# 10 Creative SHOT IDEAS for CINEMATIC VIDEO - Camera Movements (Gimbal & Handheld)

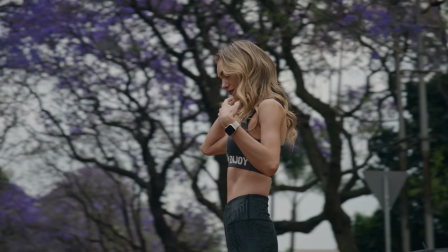These type of shots work better on wide-angle lenses and the gimbal. Shot number 10, the roundabout.
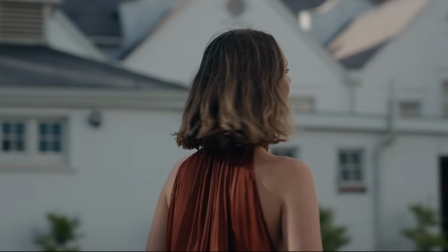I mean a physical roundabout. Doing orbit shots on the gimbal is pretty straightforward, but if you want to elevate the feeling, put on a zoom lens and shoot at the long end.
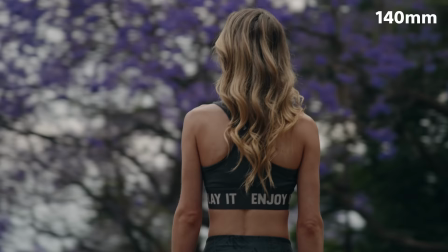The reason I'm using a roundabout is because it's easy to drive around with a car and you'll get silky smooth results.
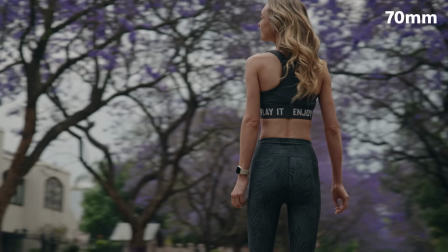Three things that make this shot special. First would be the parallax effect between the subject and the background, only possible on longer lenses.
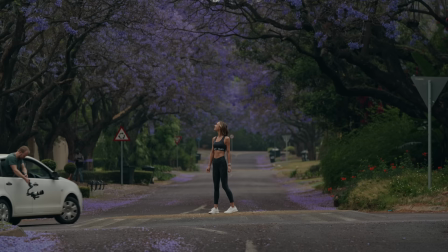I tried a few varieties and 70mm would be the lowest focal length to use. Second would be the fact that I'm shooting from a lower angle.
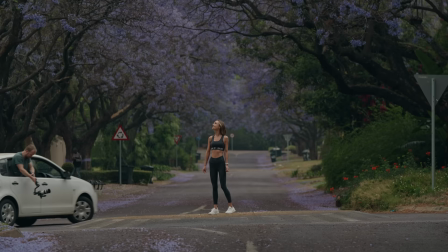This is often referred to as the hero effect because it elevates your character making them feel bigger but the background above the character is a very important element.
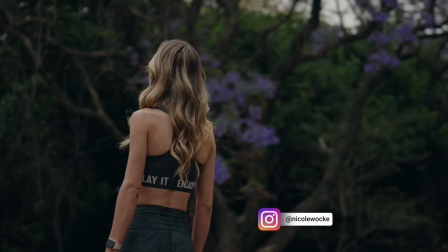Focusing on the colourful treetops make it way more interesting and emphasises the movement where an empty sky will feel boring.
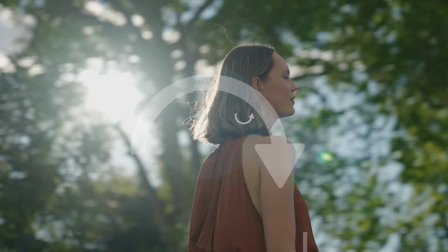To seal the deal your character needs to do a turning motion in the opposite direction to the movement of the camera something you'll notice in every single
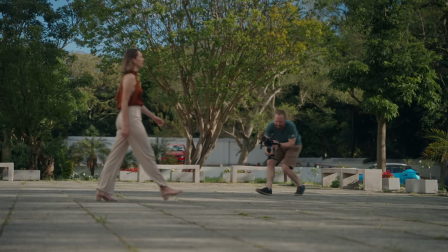michael bay movie if you love this shot and you don't have a roundabout i would recommend shooting at 70 mil but getting your character to move
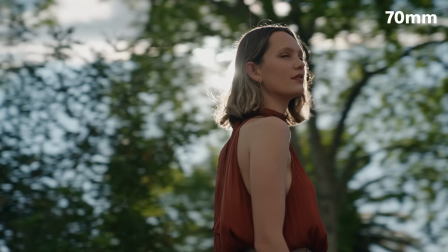again the concept of cross movement is crucial so start the movement from opposite sides and as you pass start with the orbit while your character
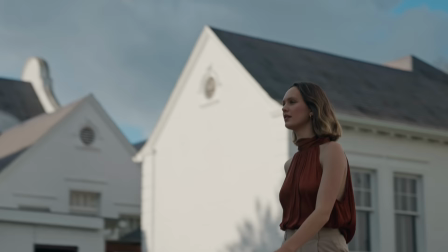keeps on turning in the opposite direction you don't want to overdo this shot so savor it for a special moment like in the climax of your video where
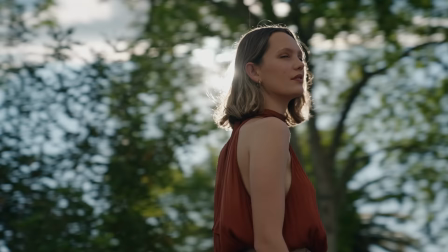the character finally arrives at a destination or is completely mesmerized by the environment i've
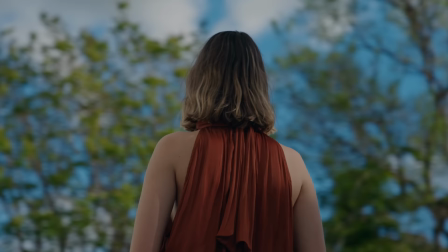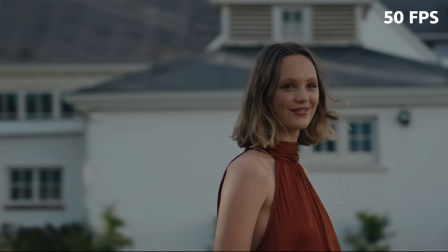tried all frame rates and 50 or 60 fps is your best bet but make sure your camera movement is fast enough so that when slowed down the background
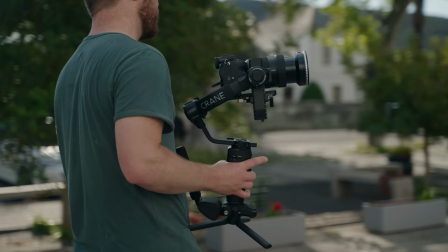still moves fast i've done these shots on both the dji rs3 and the zion crane 4 both requiring that your speed is set to medium
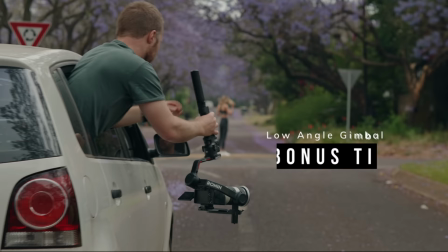for the best results finally for that bonus tip if you want the most out of your low angle gimbal shots make sure you invert it
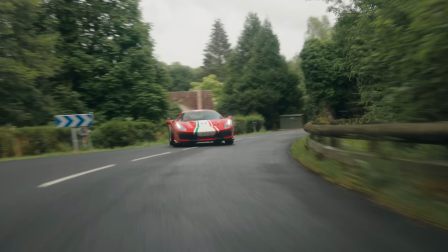this is not the same as underslung mode there's a reason we use this mode in car shoots it's much more stable and you have more freedom of movement put the gimbal into standby mode turn it around and switch it on again and that's it as always questions drop them down below and i'll do my best to answer thanks so much for watching and I'll see you in the next one.